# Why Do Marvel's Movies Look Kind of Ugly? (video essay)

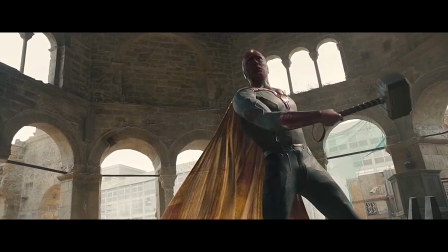[0:01]
Marvel Studios is really good at what they do.
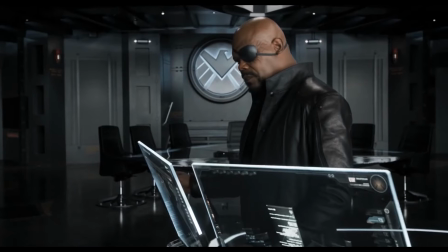[0:04]
Over the past 8 years, they've created a tightly interconnected cinematic universe spanning across 14 films and counting,
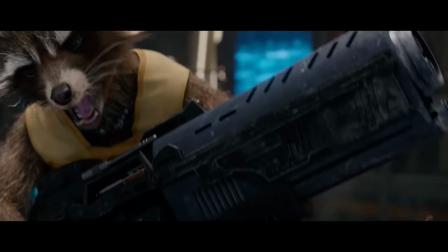[0:11]
which is unheard of in the history of cinema. Not only that, but the majority of the movies are actually good.
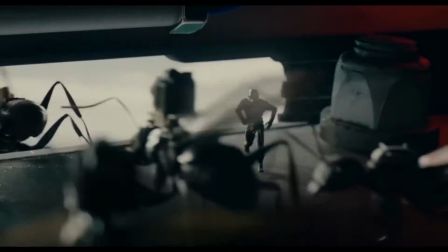[0:18]
Some are even genuinely great. They've consistently made really smart choices in terms of who they hire in front of and behind the camera,
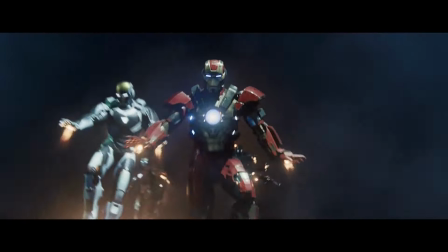[0:25]
giving us nerds the huge, spectacular superhero movies we've dreamed of for decades. I only really have 2 major issues with their approach.
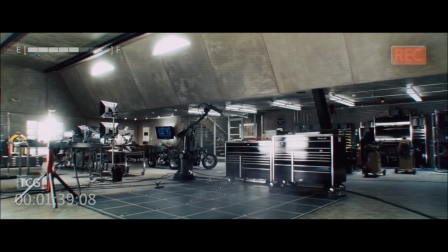[0:32]
One, the generic, unmemorable scores has already been covered in some really good video essays.
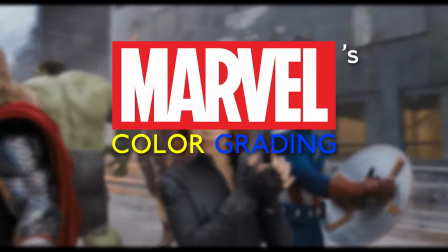[0:37]
So I want to talk about the other one, Marvel's color grading. Or in other words, why do Marvel's movies all look like muddy concrete?
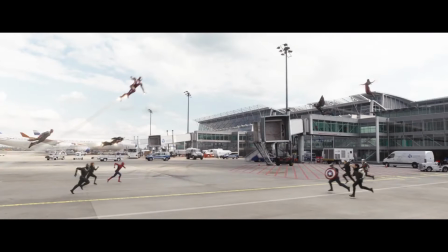[0:45]
Like, look at that. It's a great scene, but that's really ugly.
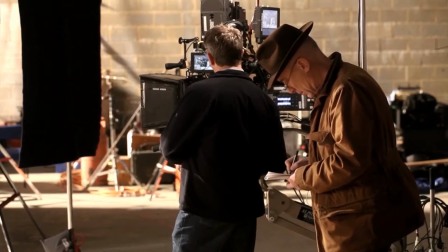[0:49]
Now, in case you're not a filmmaker or a person who's into technical terminology, let me briefly explain what I mean.
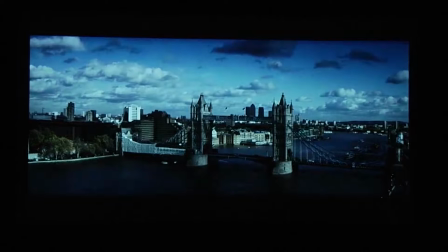[0:55]
Color grading is the digital manipulation of the colors and tones of the image you see on screen. This was first used in 2000 on Oh Brother, Where Art Thou,
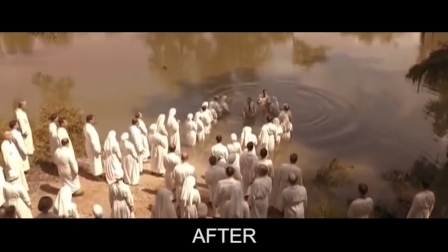[1:02]
and since then has become an essential part of literally every motion picture you see, from movies to TV to commercials to YouTube videos.
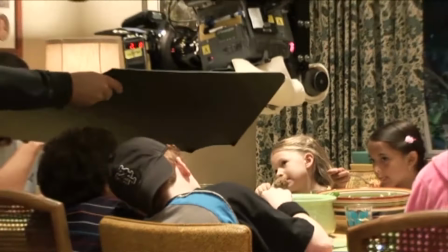[1:09]
It's just a part of the process. The rise of color grading connects directly with the rise of digital cinematography, as in shooting with digital cameras as opposed to traditional film cameras.
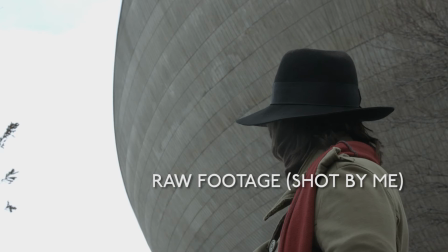[1:18]
High-end digital cameras shoot an extremely flat image, meaning there's very low contrast and saturation.
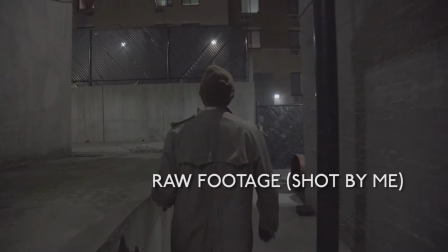[1:23]
It looks really gray and dull, but that's specifically so you have the most information there to use when color grading.
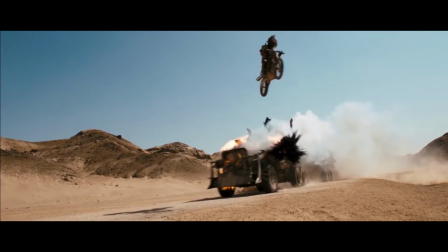[1:28]
So you can take footage that looks like this and make it look like this. So what does this have to do with Marvel?
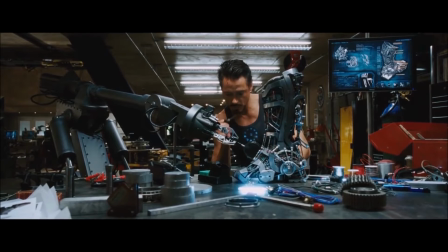[1:34]
Well, Marvel's first 3 movies, Iron Man 1 and 2, and Thor, were shot on film.
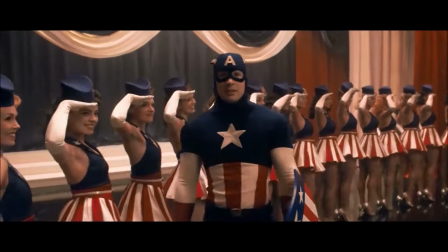[1:39]
After that, they switched to digital, using the Genesis on Captain America, the first Avenger,
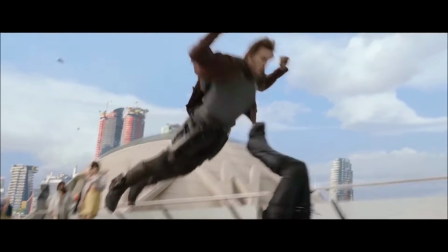[1:43]
and then the Arri Alexa on every one of their subsequent films, from the Avengers up through Doctor Strange.
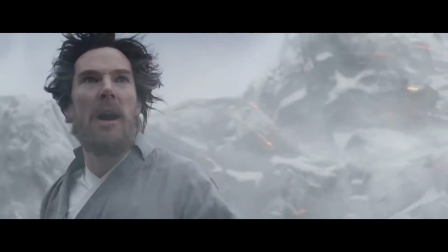[1:49]
So what's the issue here? Well, Marvel's best-looking movies also happen to be the ones shot on film, but there's more to it than that.
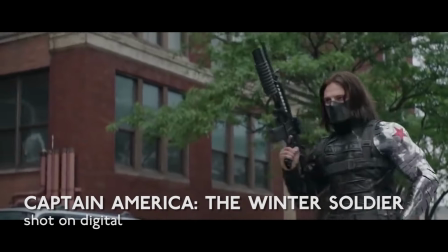[1:55]
My issue isn't that the other movies are shot digitally.
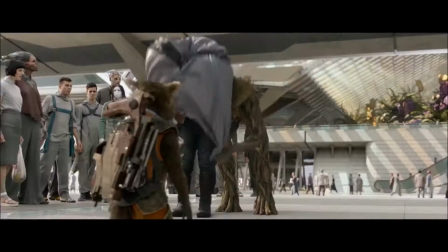[1:58]
It's that they consistently use the same style of color grading on all their digital footage, creating an image that's flat and dull when it should be vibrant and exciting.
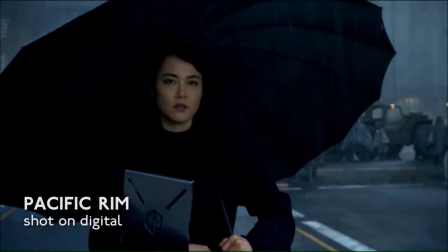[2:06]
Digital cinematography can look amazing, but it has to be graded properly.
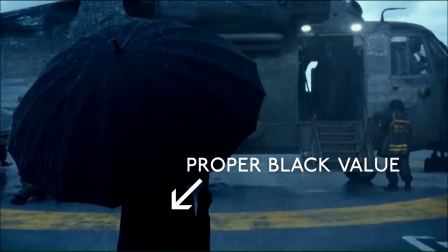[2:10]
The root of the problem is the lack of proper black values, as in the spots in the image that should be black, like the deepest parts of the shadows, aren't.
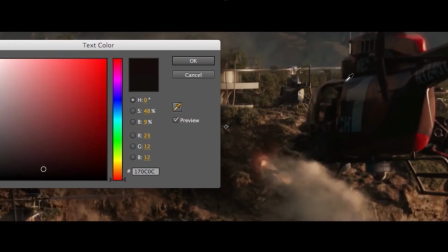[2:18]
Look, when I use the eyedropper tool in Adobe After Effects, this is what it tells me it is, dark gray.
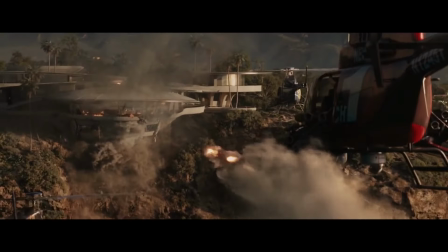[2:24]
And looking at this shot, you would think that spot should be black.
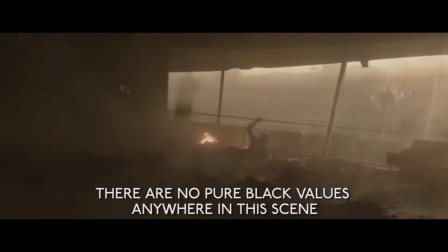[2:27]
Having a pure black value in a shot makes the other colors stand out more, and since the Marvel movies don't have proper black values, the colors don't pop.
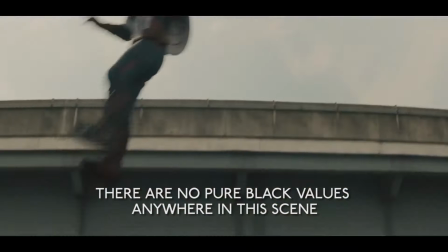[2:34]
Since we're talking about superhero movies, I want to illustrate this point using superhero comics.
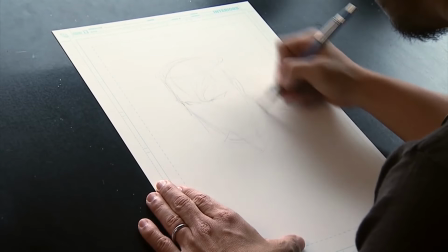[2:39]
In traditional comics artwork, there is a penciler who draws the pictures with, a pencil,
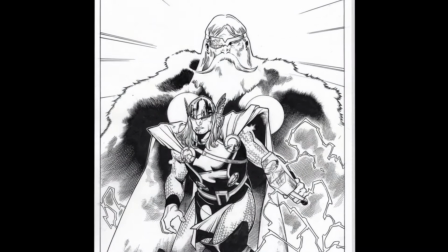[2:44]
and then an inker who uses black ink to go over the pencils and give contrast and definition to the image.
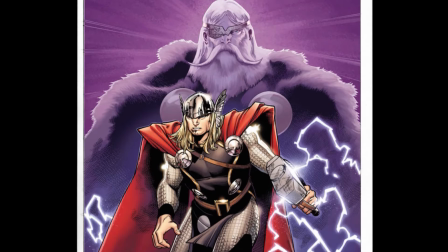[2:49]
Then the colorist obviously colors it.
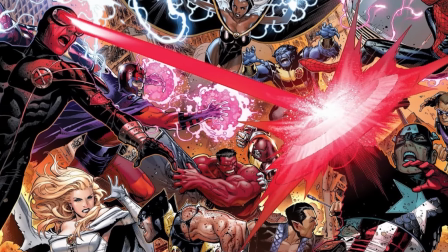[2:52]
Superhero comics are generally pretty colorful, and a big part of what makes the colors stand out is the contrast between them and the pure black of the inks.
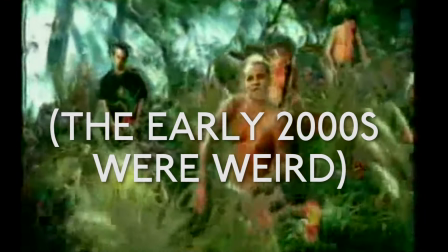[2:58]
There was a brief fad in the early 2000s of skipping the inks and going straight from pencils to colors,
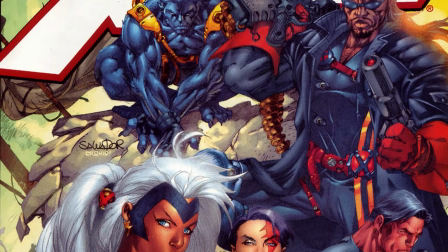[3:03]
the most well-known example of which would probably be Salvador Larroca's art in Extreme X-Men.
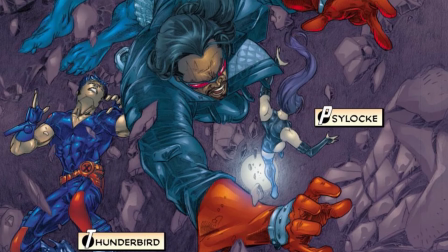[3:08]
See how there are no actual blacks there, and it all looks kind of flat and washed out?
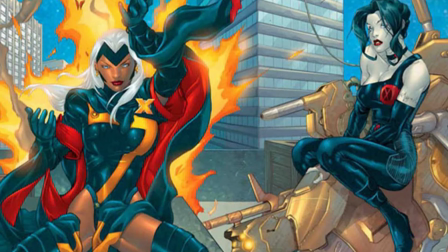[3:13]
That's basically the problem with how Marvel's movies look. Also, in the comics, everyone realized this didn't look good and stopped doing it.
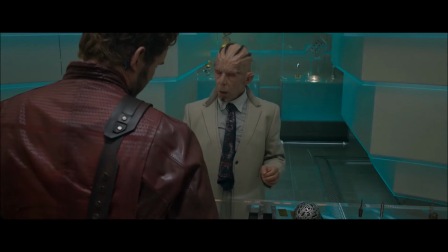[3:19]
Let's look at Guardians of the Galaxy, which I think has the best cinematography of any of Marvel's digitally shot movies, although some of that gets lost in the color grading.
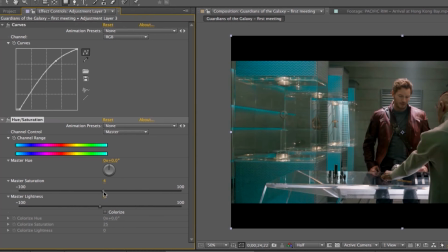[3:27]
I'm going to do 10 seconds worth of adjustments, really just tweaking the levels and boosting the saturation a little bit, and let's look at how they fare side by side.
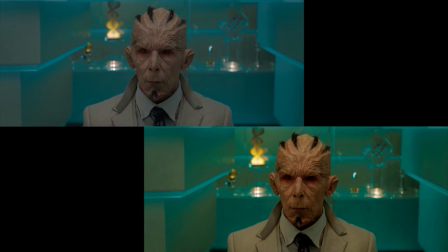[3:35]
I know these are aesthetics, and thus are totally subjective, but I think that's a much more vibrant image.
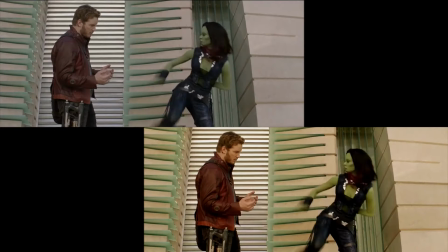[3:40]
It's more dynamic, it has more definition, and it looks like what I think a superhero movie should look like.
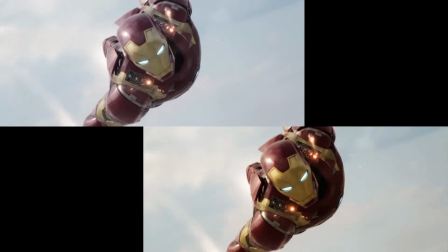[3:46]
Let's do the same thing for Civil War, a movie I love despite the fact that it looks like an empty parking lot.
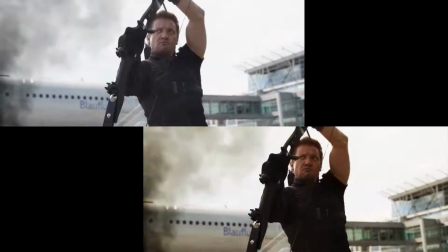[3:51]
These adjustments obviously help more on scenes shot at night or inside instead of in the middle of a sunny day, but there's still a noticeable improvement.
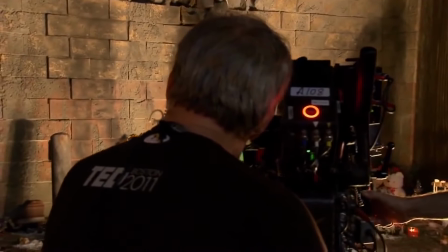[3:58]
It's a bummer because Marvel hires some really good cinematographers and then does their work a disservice with how they handle it in post-production.
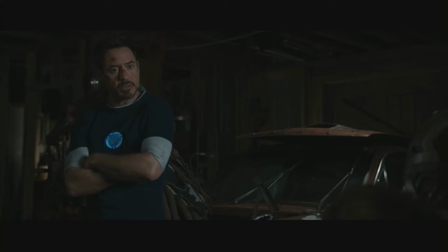[4:05]
Here's what John Toll's work looks like in Iron Man 3, and here's what it looks like in Jupiter Ascending, which was his next film.
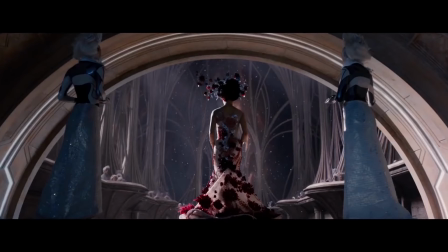[4:11]
These were even shot on the same camera. So, whose fault is this?
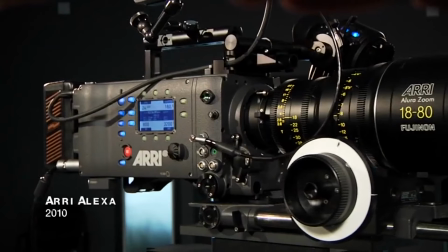[4:17]
It's easy to jump straight to the camera and blame the Alexa, but that's not really accurate.
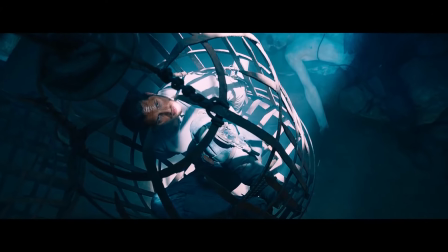[4:21]
This is the same camera that shot Mad Max Fury Road, and obviously that didn't have the same problem.
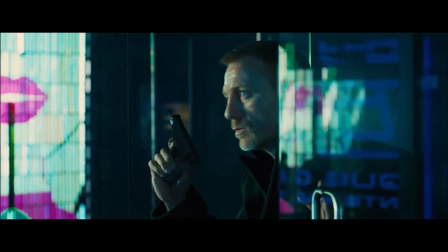[4:26]
Look at this scene in Skyfall. The blacks are actually black, and it looks amazing. This is mainly a matter of color grading, and Marvel setting top-down requirements on their movies,
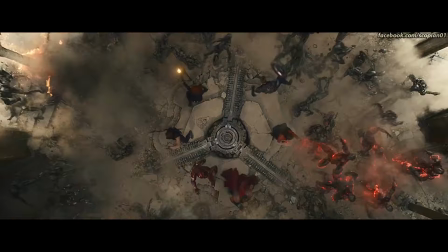[4:35]
that they all use the same camera, and they all go through the same post-production process with the same colorist.
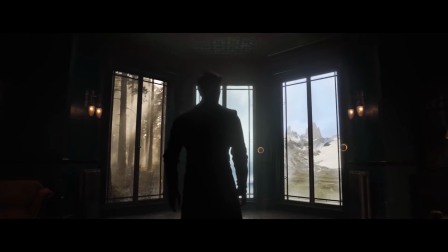[4:40]
The issue is way more complex than I'm making it out to be. There's the whole matter of how different cameras interpret different types of light, and why some look better than others.
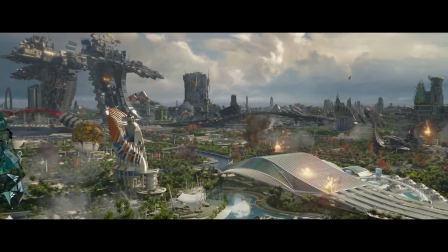[4:48]
For example, this is why the outdoor daylight scenes in Marvel movies look the crappiest,
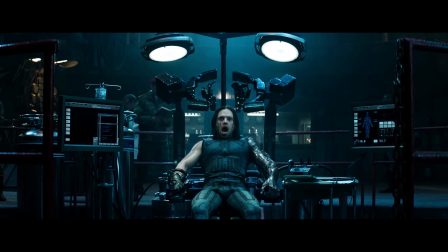[4:52]
and the scenes lit with fluorescent lights tend to look the best. Since the image that gets recorded into the Alexa is so flat with so much to work with, it takes a ton of skill and work to get the perfect look.
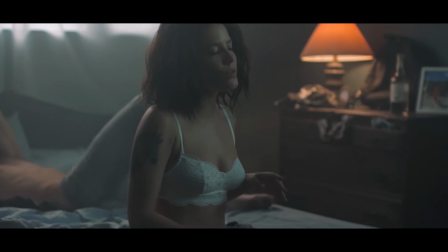[5:03]
It's often easier to stick with the flat style and just embrace it, which is why every music video these days looks like this, when they used to look like this.
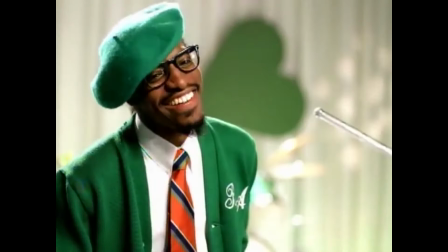[5:11]
But you have to consider what works best for your movie.
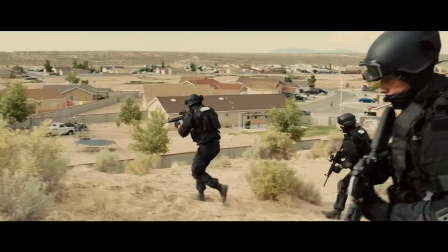[5:14]
That flatter look makes sense for, say, Spotlight or Sicario, where you might want the visuals more muted and closer to reality.
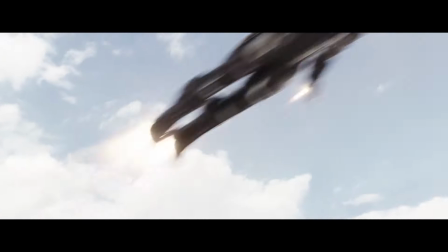[5:21]
But when you're dealing with a big, bombastic superhero movie, don't you want the images to be bright, to pop off the screen, not to be a bunch of muddy gray tones?
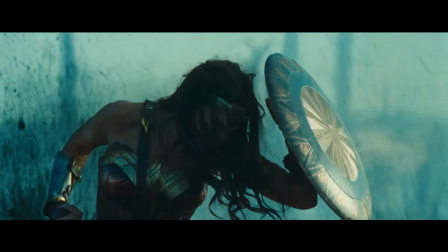[5:28]
The recent DC movies, for all their problems, at least have this figured out. Look, Marvel is a billion-dollar company with an insane record of success,
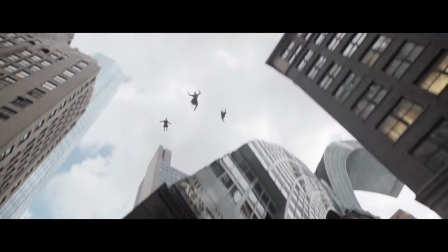[5:36]
and I'm sure they've focus group tested this to gain empirical evidence that audiences like flat, dull-looking superhero movies, so this is just my opinion.
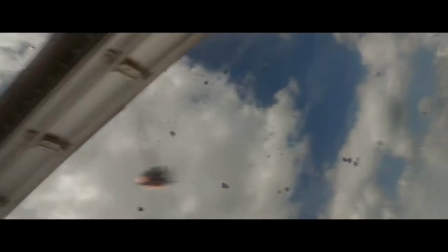[5:43]
But looking across all their movies, there's the appearance that they copied and pasted the same color grading with the same levels and same color palette on every one. Now, is there hope for the future? Actually, yes, there is. There's some change coming.
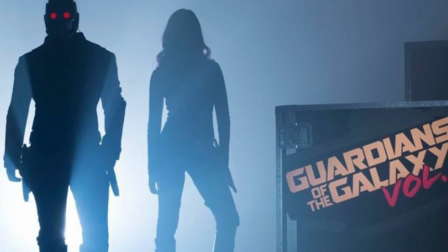[5:56]
The upcoming Guardians of the Galaxy Volume 2 is the first Marvel Studios film to switch from the Arri Alexa to the new Red Weapon 8K camera,
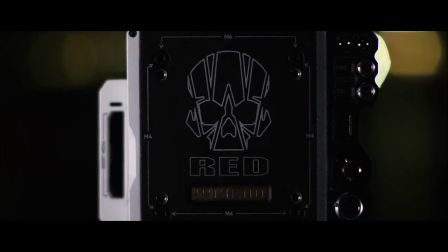[6:04]
which is a really cool name. I'm excited about this move, because from what I've seen, red cameras are the way to go if you're shooting a blockbuster on digital.
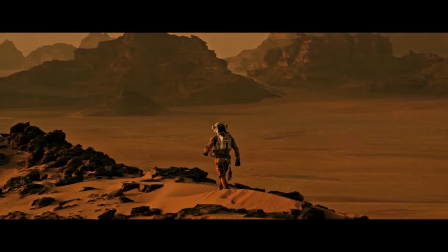[6:11]
That's what Ridley Scott used for The Martian, what Michael Bay used on the last few Transformers movies,
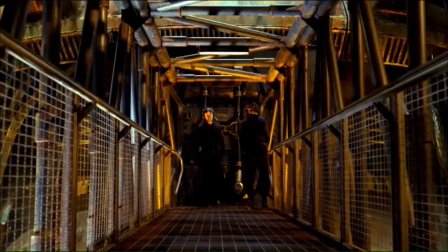[6:16]
and what Guillermo del Toro used for Pacific Rim, the movie I would consider the gold standard for what digitally shot blockbusters can look like.
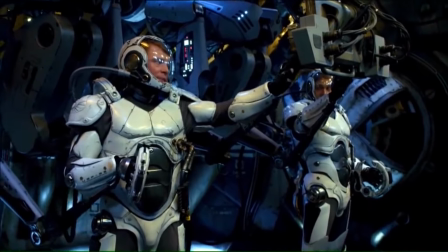[6:22]
Across the board, these had the vibrant colors and deep black values that Marvel's movies have lacked.
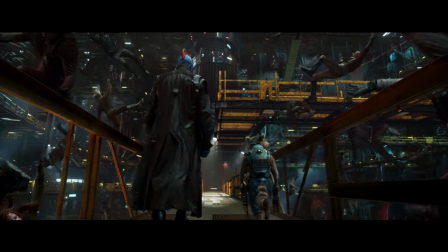[6:27]
We recently saw the first footage, and in my opinion, it looks like a definite improvement over the first film.
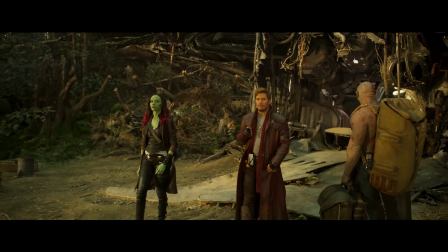[6:32]
The colors are more vibrant, the blacks are deeper, and it just looks less flat. So I'm crossing my fingers that this isn't an outlier, and more Marvel movies follow its lead.
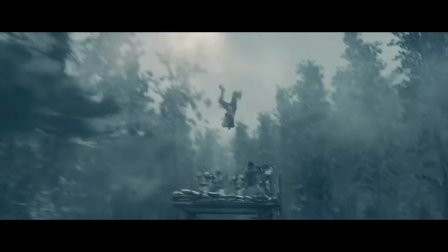[6:40]
I wanted to make this video because I genuinely really like the movies that Marvel makes.
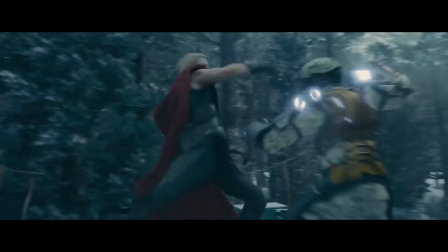[6:45]
And every time they make a new one, I hope they'll fix this problem. It's small, but it matters.
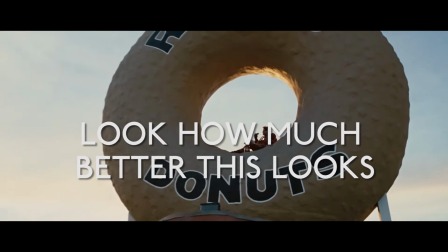[6:50]
But if we're being honest, Marvel, just go back to shooting your movies on film. You're making enough money, you can afford it. So that does it for this video essay, which is also my first video essay. This is a bit of a departure for the channel, but if you liked it and want to see more stuff like this, let me know in the comments. Or if you think I'm a nitpicking nerd who should shut up about this, let me know in the comments. Here's a bunch of social media links so you can yell at me on multiple platforms, and I will see you guys here next week with a new video on Wednesday. Bye.